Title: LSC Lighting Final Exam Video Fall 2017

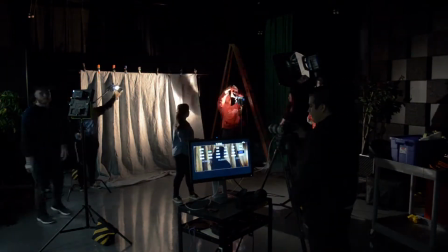988s
We had a flag set up about a foot in front of the light on a C-stand, keeping the light from hitting the muslin.
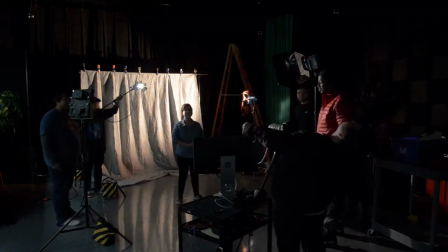994s
We used a 300 watt tungsten as a background light to light the muslin with a blue gel attached by a couple of C47s.
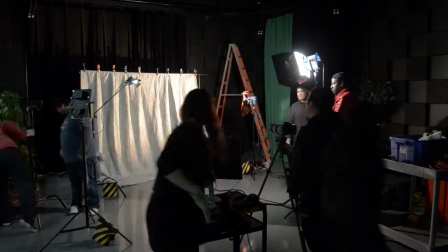1002s
The monitor was set to the left of the camera so we could use
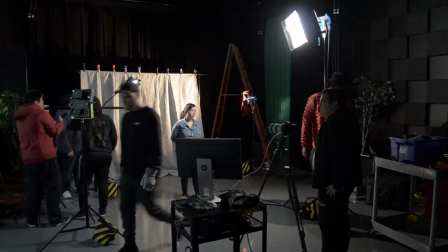1007s
it to see the progress that we made, and then we had an LED as a dead soldier on the side in case we needed it.
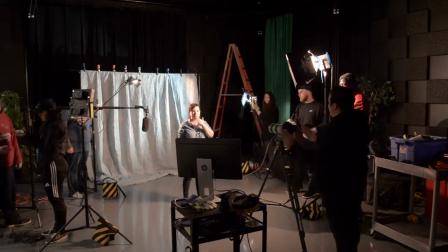1013s
Finally, we had the 150 watt tungsten on a C-stand so we could position it behind me and light my hair for a backlight.
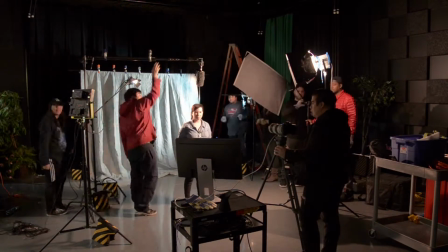1019s
We shot this at 24 frames per second, making the shutter speed 50, aperture 8.0, and ISO at 2500.
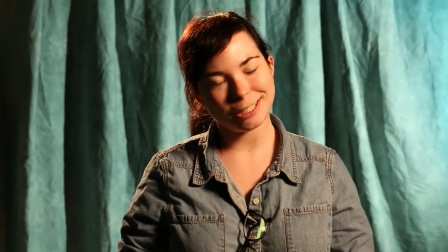1027s It was just super awkwardly set. Okay.
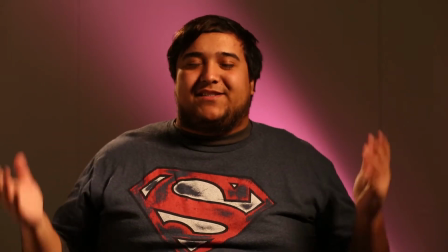1035s
Hi, my name is Freddie Dominguez, and this is our slash lighting setup, and this is how we got it.
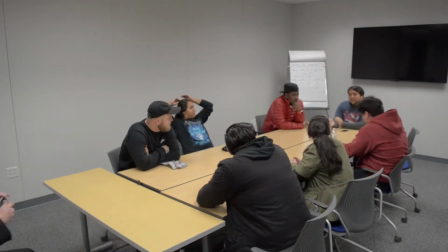1041s
We start with our safety meeting to go over what lights and equipment we'll need
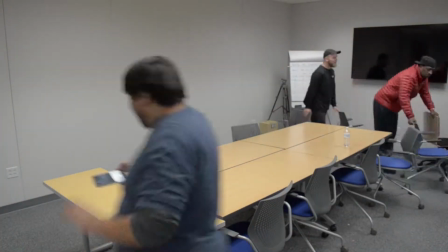1046s
for this shoot and the potential hazards to come with the shoot. Once everyone is clear on what we are doing,
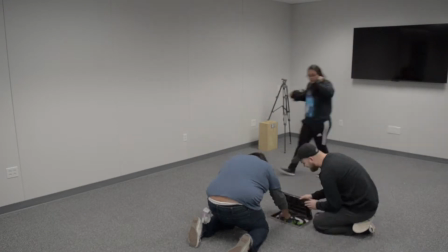1053s
I take a picture of the room before we start moving the desks and chairs out to reference when we bring everything back in.
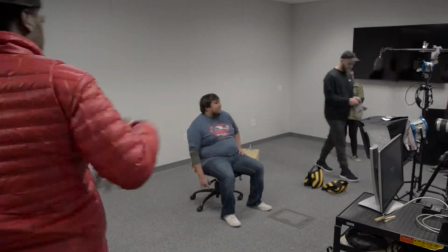1063s
Once the area is clear, we start setting up the lights.
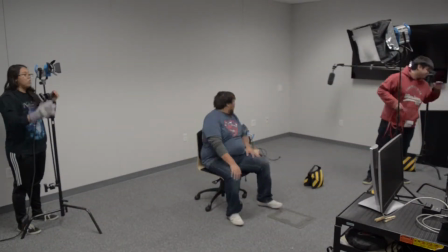1066s
The heart and soul of the slash is a 300 watt tungsten light on an apple box facing the background
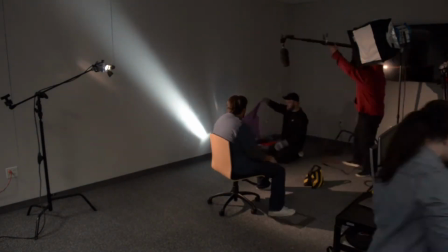1074s
with the barn doors positioned in a way so that the light is narrow, making the slash effect.
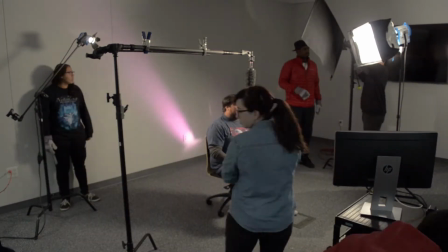1081s
Then we set up our key light, which is a 600 watt tungsten with a chimera on it to soften the light up.
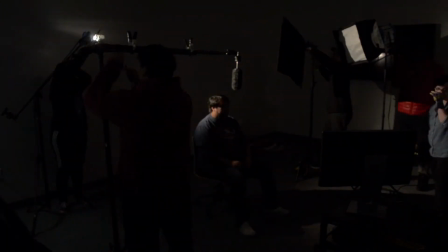1088s
We place the key at a 45-degree angle from me, then position a flag on a C-stand to block the light from hitting the background.
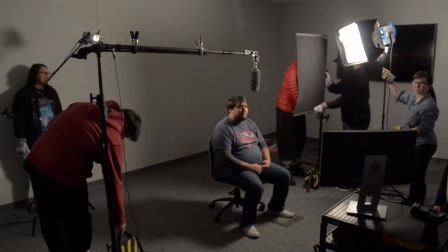1097s
We then use the 150 watt tungsten on a C-stand with 2 scrims as the backlight.
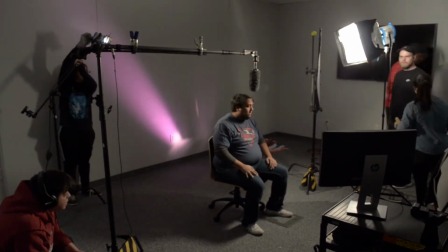1105s
Stingers are used on all lights and sandbags are on all the stands.
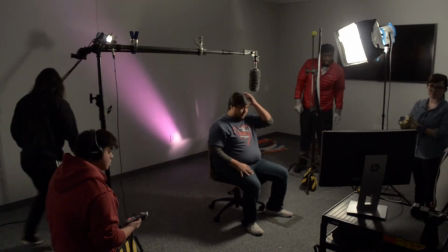1111s
Finally, we use a reflector to fill in some of the shadows on my face.
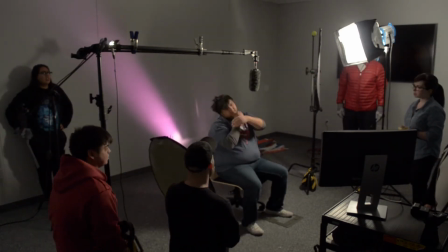1117s
The shutter speed is 50, the aperture is 4.5, and the ISO is 400.
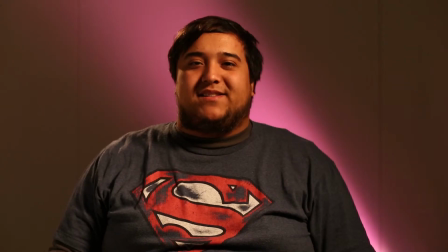1123s
This is how we got it.
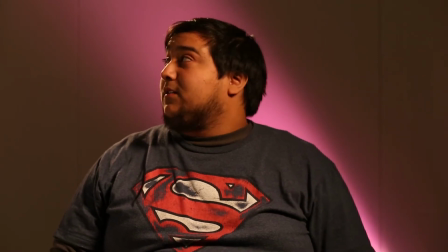1128s The what? Oh, right, the clap.
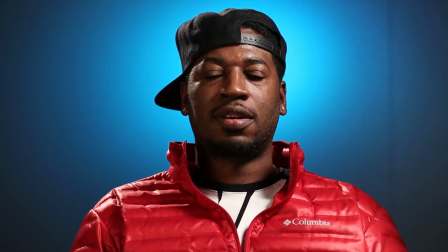1134s
My name's Cirillo Stevens, and this is the Halo lighting setup, and this is how we did it.
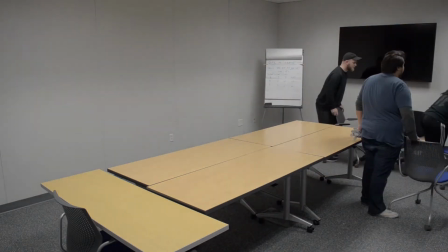1139s
We had a safety meeting where we discussed trips and using gloves and tennis balls on the back of C-stands.
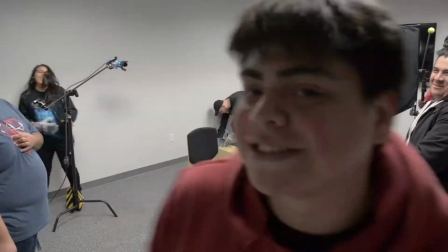1148s
We discussed 3 points of contact on ladders, but we didn't use a ladder.
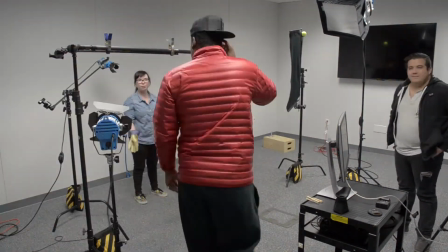1153s
We discussed trips, watching out for stingers, loose stingers on the floor, using stingers, using gloves.
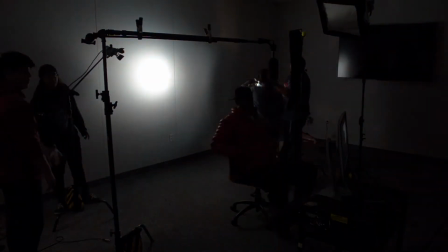1160s
We used 1 stinger for each light, and we used separate outlets so we didn't overload the circuits.
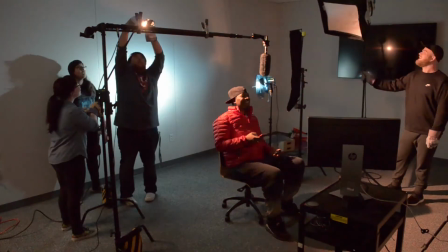1168s
The frame rate is 24 frames. The ISO is 400.
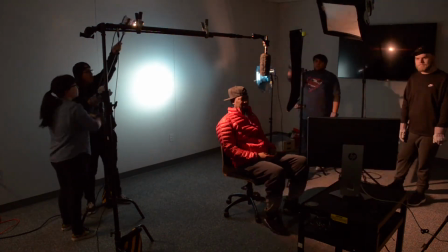1174s
The aperture is 3.5. Shutter speed is 50.
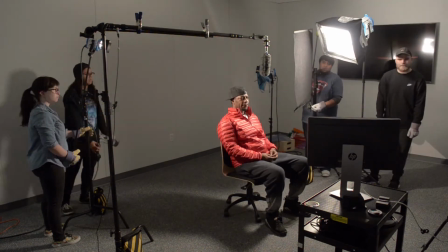1177s
I use 1 tungsten 650 with a softbox on a light stand as my key light,
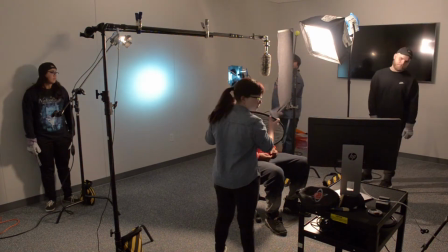1184s
with a flag on a C stand to block the light from hitting the wall. I
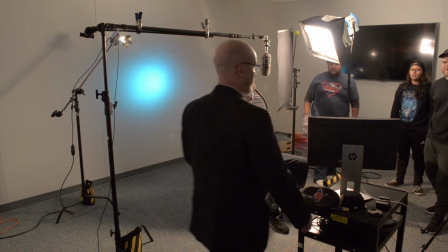1189s
use one tungsten 300 light on the light stand as my background light to make the halo.
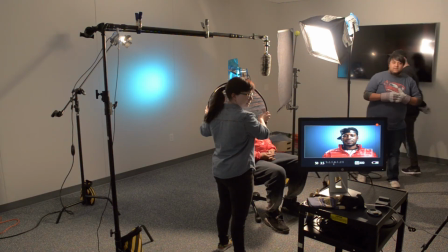1194s
Using a blue gel, I use one tungsten 150 light on the C stand as my backlight and a gold reflector as my fill.
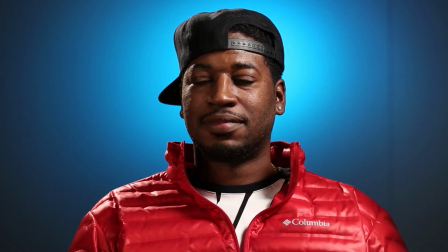1204s Oh, this is... Let's do it again.